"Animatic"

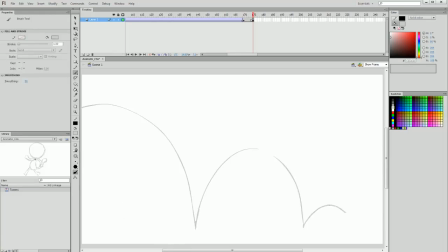The bounce gets shorter and shorter, and he's going to land there. So I'm going to leave this bounce arc here, and I'm going to use it as a bit of a reference. To do so, I'm going to add a new layer. And on this layer, I'm going to continue to animate the monkey.
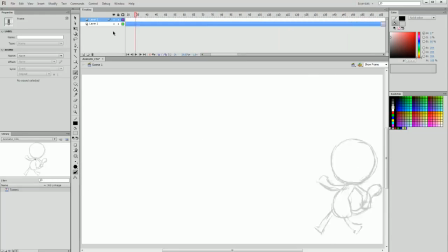Now, to keep everything uniform and simple, I'm going to drag my initial monkey onto that layer. And I can name this layer monkey, so that all of the monkey's movements are on that layer.
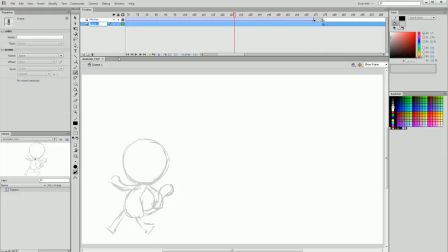And on the lower layer that I added recently, I'm going to call this reference. And I'm going to give the line that I drew with the brush tool a different color, just so I have a clear visual reference. I'm going to go a light greeny blue.
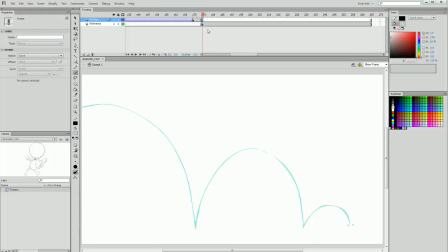Now I'm going to once again sketch my monkey, but I need to maintain the proportions. So I'm going to copy and paste my original monkey, and I'm just going to drag him anywhere in the stage. It doesn't really matter. I'm going to lock the reference layer, and that means I can't change or edit or draw onto that layer.
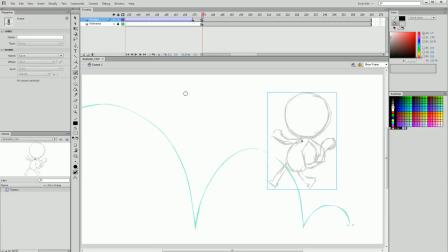I can only draw on the monkey layer, which is what I want to do. And now I'm going to add a head. Very rough sketch head. Make sure to maintain the same proportions and size as the previous head that I drew, and I'm going to draw a pose of the character sort of being thrown backwards.
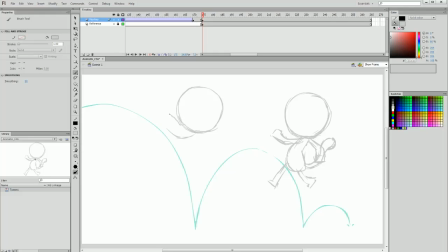So I'm going to have his bean-like body like this, some legs sort of flailing out, and arms thrown backwards as well, and his tail. So that we're adding a bit of a motion to his figure's pose.
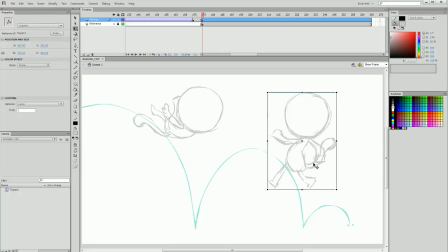Now I actually want my monkey to be back on my reference layer. I just want to work alone on the monkey layer. So I'm going to unlock my reference layer, paste the monkey and drag him off to the side so that he's there as a reference with my lines, and then lock the reference layer once again.
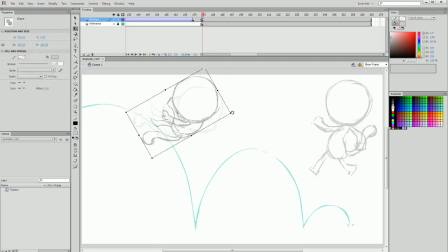And going back to the monkey layer, I'm going to position the monkey to where he's going to be thrown in. And I'm going to slowly, on every second keyframe, add a duplicate keyframe and just simply move and drag the monkey around.
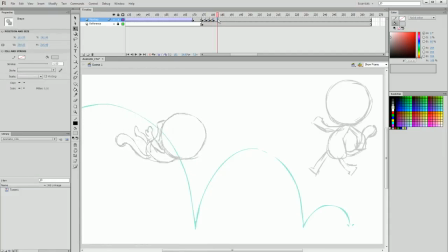Now I'm not going to worry too much about the motion of the monkey or what it looks like. I'm just trying to get the pacing of the animation all laid out in my animatic. So for example, the duration between when he walks off and then is thrown back is a little too short.
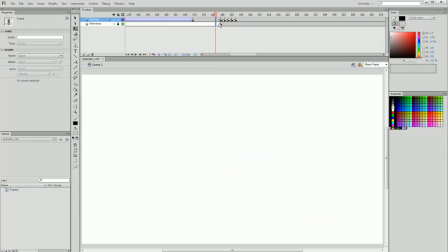So I'm going to extend this and drag out that duration so that there's a little bit of a pause when we don't know what's happening, and then all of a sudden he's thrown off into the screen. Then I'm going to create a new keyframe and draw a very rough sketch of a very squashed monkey.
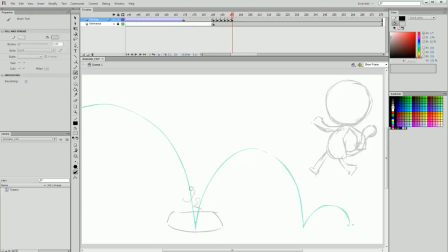This will all be refined much later, but we just want to get the basic idea across, and that is the monkey has been thrown back into our view, and there's some weight to this throw motion. We're going to go into more detail into how we can accentuate these movements and use
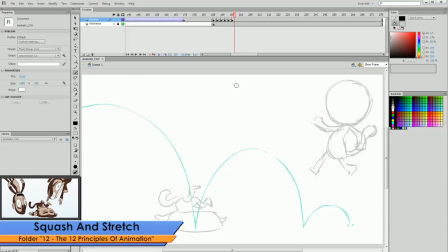principles of animation like squash and stretch to make the motions seem weighted,
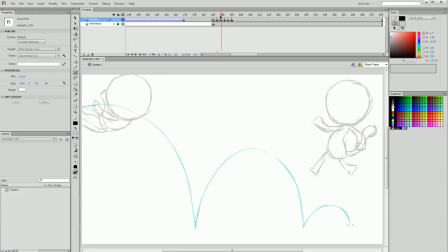and also using easing in and easing out in the arcs of motion to make sure that we're communicating weight as well through the movement while he's in the air. Now I'm just going to copy that monkey shape that I drew, even though after bouncing his pose would be different.
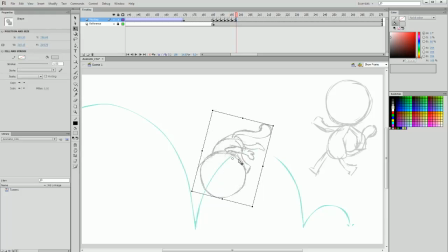We're just going for the bare bones in our animatics. We're not going to be too complicated. So I'm just reusing the very rough art that I've drawn and placing it every second keyframe apart.
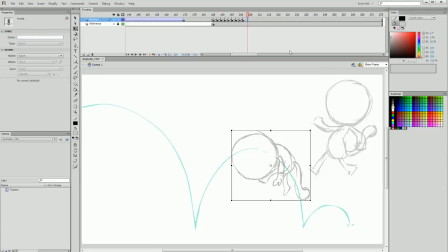And I'm just going to go back and test that I have the motion playing out in a way that I'm happy with. Bounce, bounce, and then I'm going to create a new keyframe here.